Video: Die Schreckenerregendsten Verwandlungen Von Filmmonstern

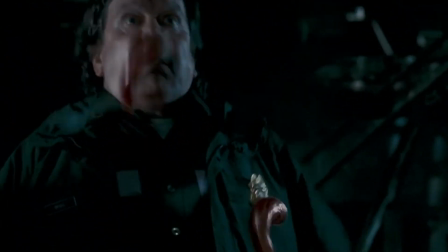(16:21)
Noch beunruhigender ist das Schicksal derjenigen, die Grant als Brutstätte für seine schneckenartigen Nachkommen auswählt.
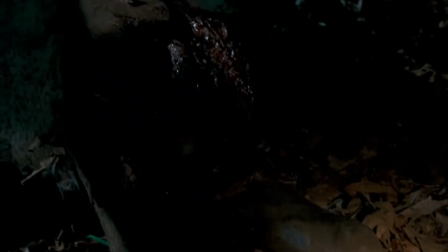(16:28)
Wie die arme Brenda demonstriert, bleiben solche Opfer während des Prozesses am Leben und werden schließlich von den sich windenden Schnecken in ihrem Inneren zerrissen.
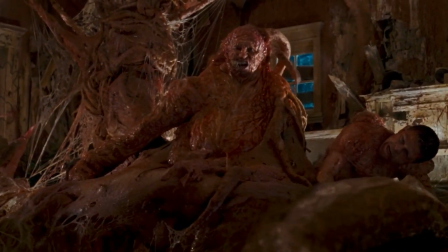(16:35)
Grants endgültige Form ist eine Masse von sich windenden Körpern und Tentakeln, die sowohl bedrohlich als auch beunruhigend sexuell aussehen,
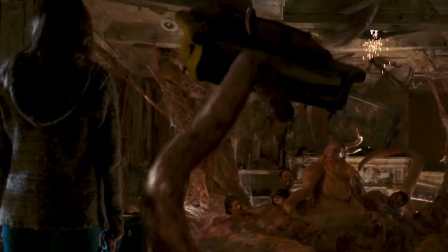(16:43)
was daraufhin deutet, dass Grants Zweck auf der Erde mehr ist als nur eine Todesdrohung.
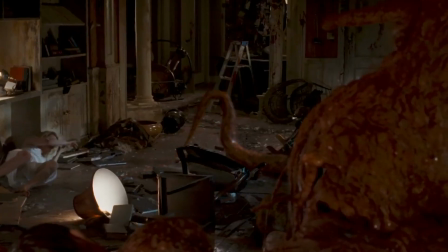(16:47)
Die meisten Körpertransformationen in Horrorfilmen haben ein Element sexueller Beklemmung, und das Design der Kreatur in Slither,
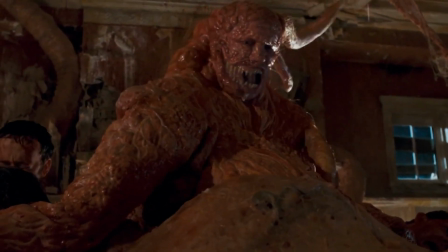(16:54)
voll auf dem Schleim gegangen, ist nicht anders, sodass die Dinge auch dann noch gruselig sind, wenn der Film selbst auf Komödie ausgerichtet ist.
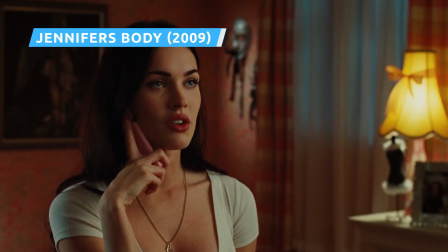(17:01)
Jennifer Check hat ihr ganzes Leben damit verbracht, das heißeste Mädchen in Devil's Kettle zu sein, was ihre Verwandlung in ein Monster vielleicht noch erschreckender macht.
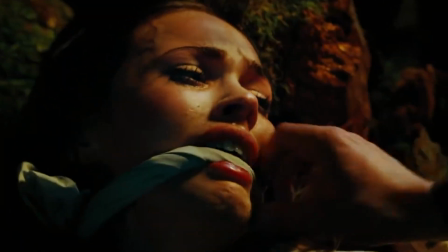(17:08)
Die Möchtegern-Rockband Low Shoulder versucht erfolglos, Jennifer im Tausch gegen Ruhm und Reichtum dem Teufel zu opfern.
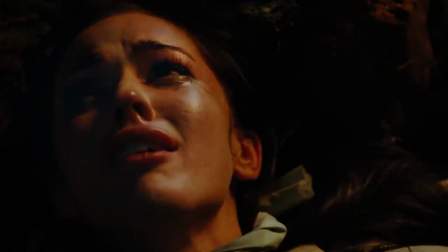(17:15)
Daraufhin verwandelt sich Jennifer langsam in einen knabenfressenden Succubus mit der Fähigkeit,
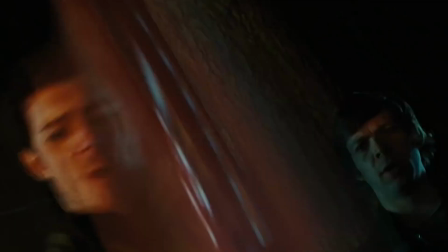(17:20)
ihren Kiefern aus den Angeln zu heben, scharfe Zähne wachsen zu lassen und jeden zu verschlingen, der ihr in die Quere kommt.
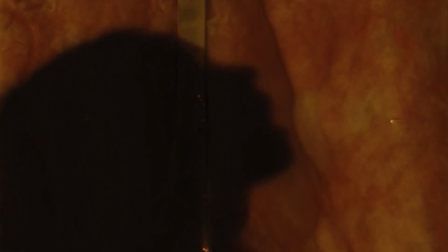(17:26)
Bevor sie ganz begreift, was mit ihr geschieht, erbricht sie schwarzen Schlamm. Ihre Zähne beginnen langsam zu verfaulen und ihr Haar wird schlaff und schwach.
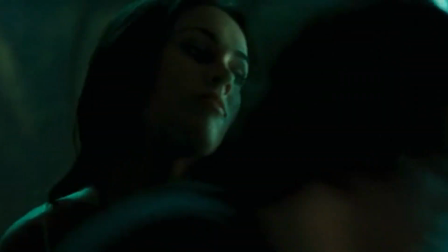(17:33)
Als Jennifer erfährt, dass sie die sichtbaren Zeichen des Verfalls bekämpfen kann, indem sie sich von Männern ernährt, wird sie mächtiger als je zuvor.
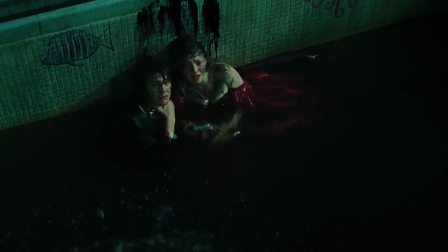(17:41)
Jennifer ist die Definition des monströsen Weiblichen, denn ihre Verwandlung ist für alle, die sich ihr in die Wege stellen, äußerst schrecklich.
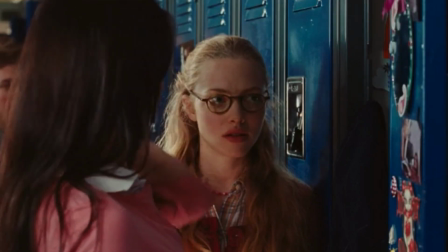(17:47)
Selbst wenn sie rohes Fleisch verschlingt und Blut spuckt, ist Jennifer Jack immer noch das heißeste Mädchen in Devil's Kettle.
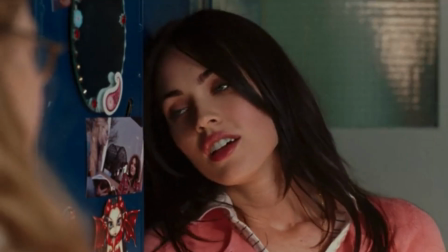(17:54)
Und das macht sie so gefährlich. Mit seiner surrealistischen,
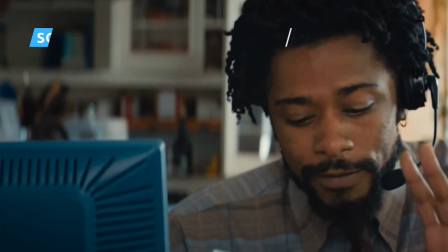(17:57)
dunklen Komödie Sorry to Bother You aus dem Jahr 2018 hat Autor und Regisseur Boots Riley einige unbequeme Wahrheiten zu verkünden.
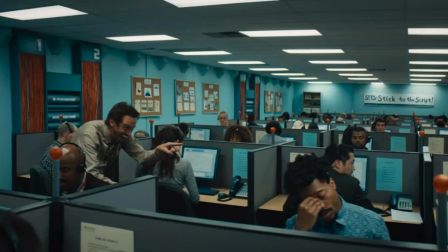(18:05)
Darum geht es auch im Titel des Films. Nicht nur, dass er häufig von Telefonverkäufern verwendet wird, wenn sie zu den unpassendsten Zeiten Verkaufsanrufe tätigen,
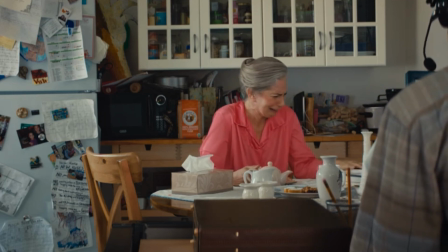(18:13)
sondern der Ausdruck fängt auch das mühsame Gefühl ein, das mit der Übermittlung dieser weltbewegenden Wahrheiten einhergeht.
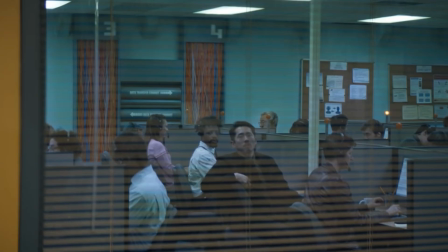(18:19)
Im Fall des Films ist die Mühe eine abendfüllende Befragung des Kapitalismus und wie leicht er seine Arbeiter zu Waren macht.
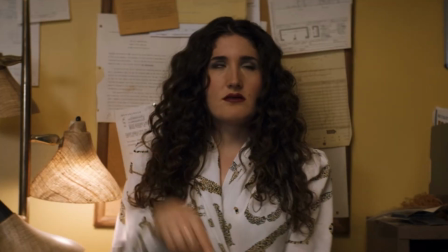(18:26)
Wenn man das durch Rileys unverblümten magischen Realismus bricht,
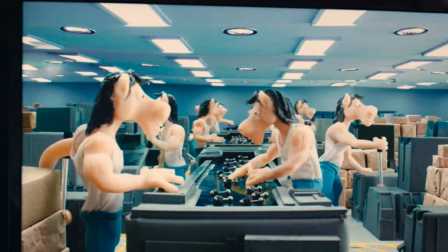(18:30)
ergibt sich eine unvergessliche visuelle Darstellung einer dystopischen Arbeiterschaft durch das Tier, das am meisten mit Arbeit assoziiert wird.
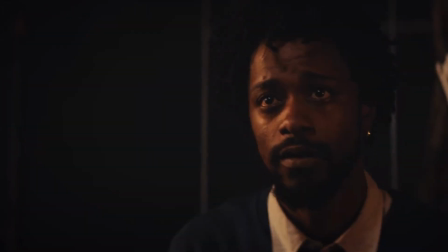(18:37)
Das Pferd. Die Verwandlung der Belegschaft eines Unternehmens vom Menschen zum Iquisapien wird im Film nicht mit dem gleichen Schrecken wie bei der Verwandlung eines Werwolfs dargestellt.
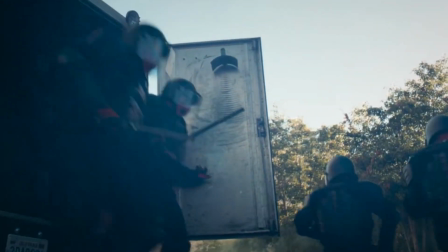(18:46)
Dennoch hat eine solche extreme Version der Sklavenarbeit etwas wirklich Abscheuliches an sich.
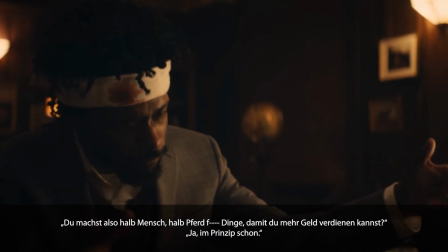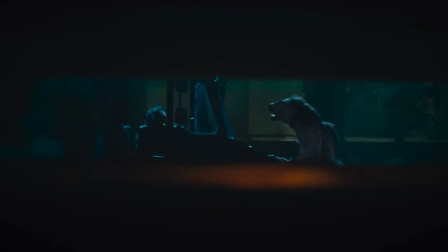(18:57)
Was monströse Verwandlungen angeht, so gibt es nur wenige, die visuell und konzeptionell furchteinflößender sind als ein mörderisches Sexmonster,
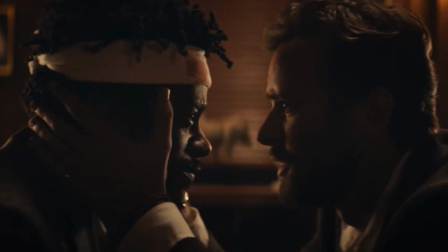(19:05)
das aus einer wachsenden Verschmelzung von Knochen, Fleisch, Adern und Schleim besteht.
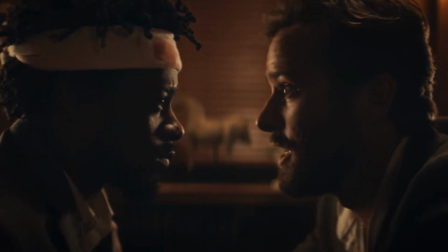(19:09)
Es ist ein seltenes Monster, dessen moralische Verderbtheit zu seinem unmenschlichen Äußeren passt oder es sogar übertrifft.
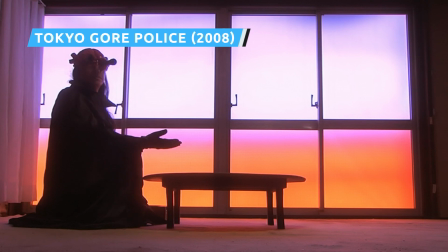(19:16)
Der legendäre japanische Special-Effects-Künstler Yoshihiro Nishimura führte bei
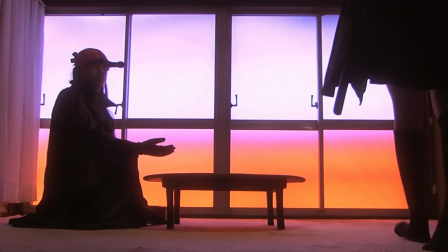(19:20)
Tokyo-Go-Police-Regie und in fast jeder einzelnen Einstellung kommt sein Verwandlungstalent zum Einsatz.
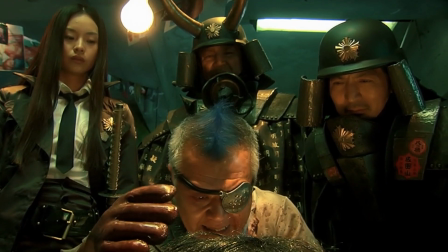(19:26)
Der Film spielt in einem dystopischen Japan der nahen Zukunft,
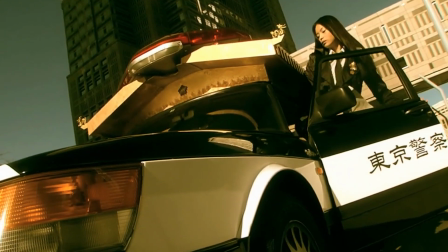(19:30)
in dem ein verrückter Wissenschaftler einen Virus entwickelt hat, der Menschen zu monströsen Mutanten, den Ingenieuren, mutieren lässt.
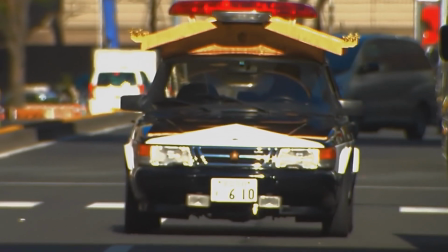(19:36)
Um die Ingenieure zu bekämpfen, macht eine Spezialeinheit der Tokyota-Polizei Jagd auf sie, darunter die mysteriöse und rachsüchtige Ruka.
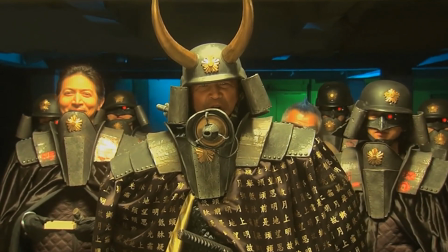(19:44)
Ruka schaltet die Ingenieure mit Leichtigkeit aus, Wird aber schließlich von dem verrückten Wissenschaftler infiziert und beginnt ihre eigene Verwandlung.
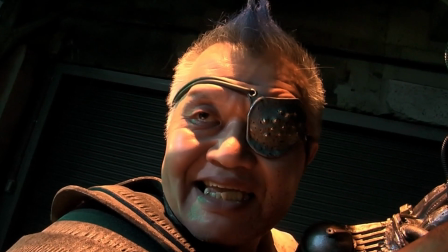(19:51)
Tokyo Gore Police ist ein Film über einen Virus, der schwere Mutationen hervorruft und enthält daher zu viele ekelhafte Verwandlungen, um sie alle zu erwähnen.
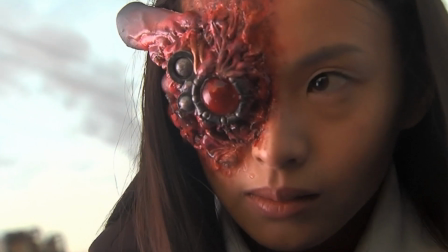(19:59)
Darunter eine Frau, die sich in eine halbe Schnecke verwandelt, eine andere,
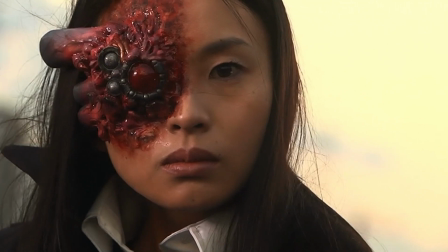(20:03)
deren untere Gliedmaßen sich in ein massives Reptiliengebiss verwandeln und ein Amputierter mit Schwertern als Arme und Beine.
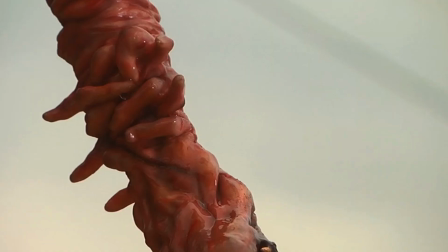(20:09)
Rukas eigene Verwandlung ist weniger extrem, aber sie endet trotzdem mit einer Klaue als Arm und einem großen, dämonisch aussehenden Auge.
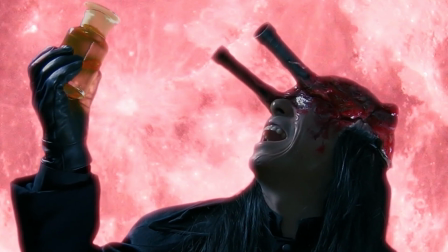(20:17)
Tokyo-Gore-Police ist nicht jedermanns Sache, aber für Fans von ekelhaften Verwandlungen ist er perfekt.
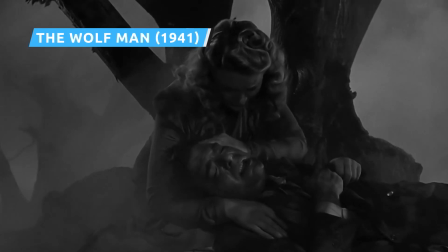(20:23)
Als Sohn von Lon Chaney, Hollywoods gefeiertem Mann der Tausend Gesichter, musste Lon Chaney Juniors Verwandlung von Larry Talbot zum Wolfsmenschen etwas Besonderes sein.